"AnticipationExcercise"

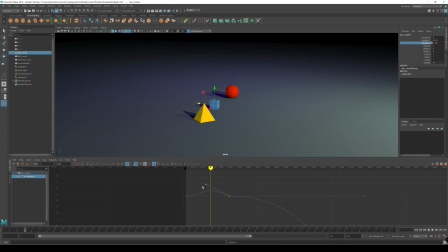[4:07]
So for my ball in the expectation video, it has a very small amount. The primitive has a ton because the primitive just gets going. So this one, I'm going to give it a small amount. I'm going to go ahead and play blast that, see how it looks. Oops, it's not a very good camera angle.
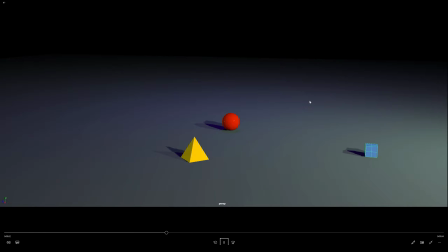Let that play through one more time to cache that in memory, get better performance. So a good idea to play your play blast a couple of times so that in case it's large.
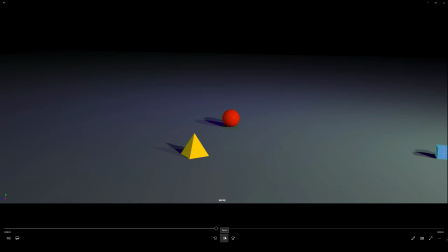[4:42]
Like I'm play blasting at 4K for clarity, so these are actually quite sizable little files. Okay, so the problem I'm having with this as I look at it is the anticipation is at a different,
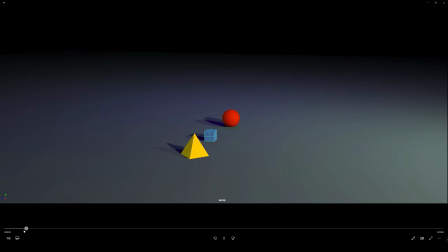[4:58]
like the rate of speed at which the anticipation occurs is different than the main action.
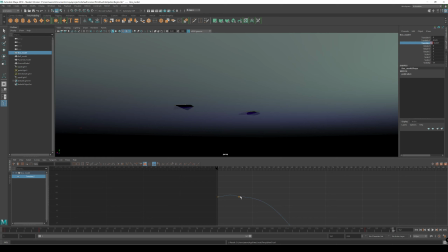[5:07]
And we can see that in this little break in the line here. So he pulls back as the slope increases of the line, the speed of the action increases.
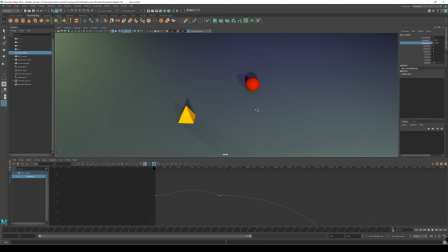[5:17]
It evens up as it comes to the extent of the distance it's going to move back. Let's go ahead and frame that up better, sorry.
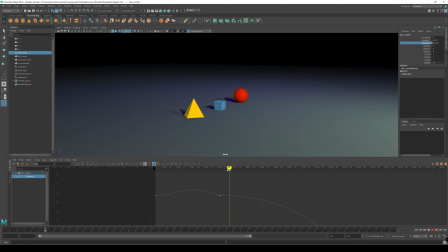[5:26]
And then as he gets going, he doesn't really, see how flat this part is right here? That doesn't support this level of anticipation, so I need to edit this side of the tangent to bring it in line with this side of the curve.
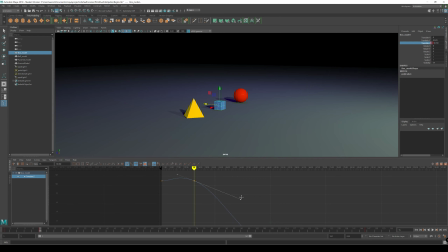[5:45]
And I'm just going to anchor it down like that. So now it's not as jarring as he ends his anticipation. Now his anticipation peaks, and then it's like, boom, I'm going.
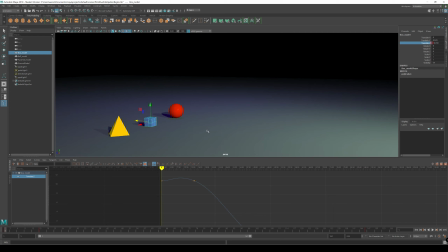[6:02]
He builds some speed. All right, gonna play blast that.
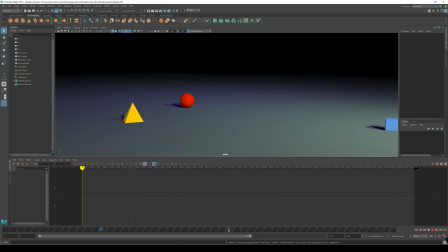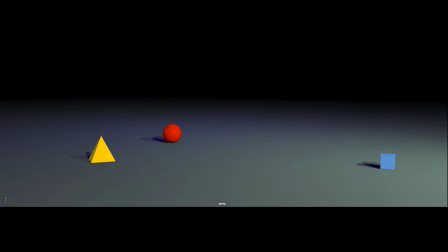Let it run. All right.
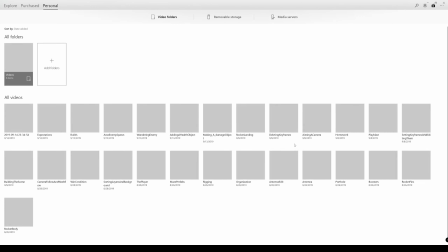[6:37]
That's not looking too bad. So, whoops.
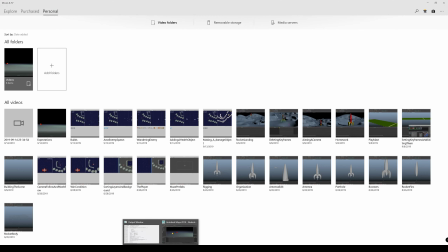[6:49]
There's my
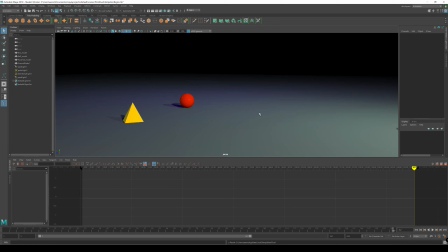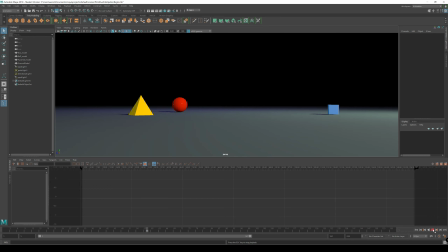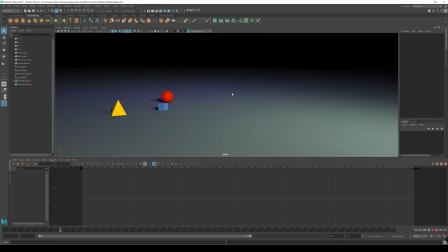Okay, I'm thinking I could actually add a little bit more anticipation. So, oops, that was the wrong view.
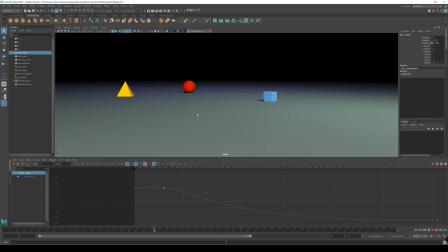[7:19]
Zoom that back out. You can use the bracket keys on your keyboard to go back to views that you had,
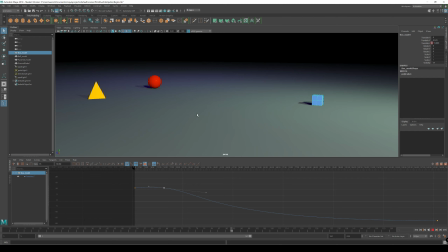[7:27]
and that's just the it's the button right by there's two bracket buttons right by the letter P on your keyboard, and that will the left one will take you backwards. The right one will take you forwards. That's a handy set of keys to know.
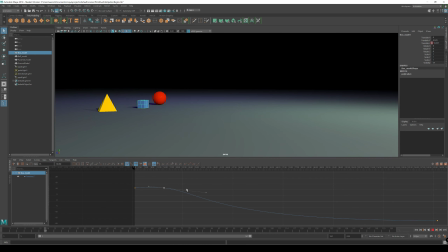[7:45]
Alright, so make sure I'm in my animation viewport. I'm going to press F to focus in on this keyframe here. Alright, so I think I want to just pull this up a little bit more.
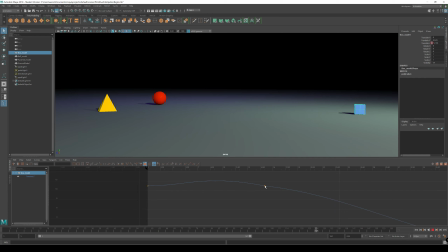[8:04]
And when I did that, there's this, you can see that there's this ever slight divot here. Sometimes you can actually see that in the motion. It's not very visible right now, so I'm going to leave that.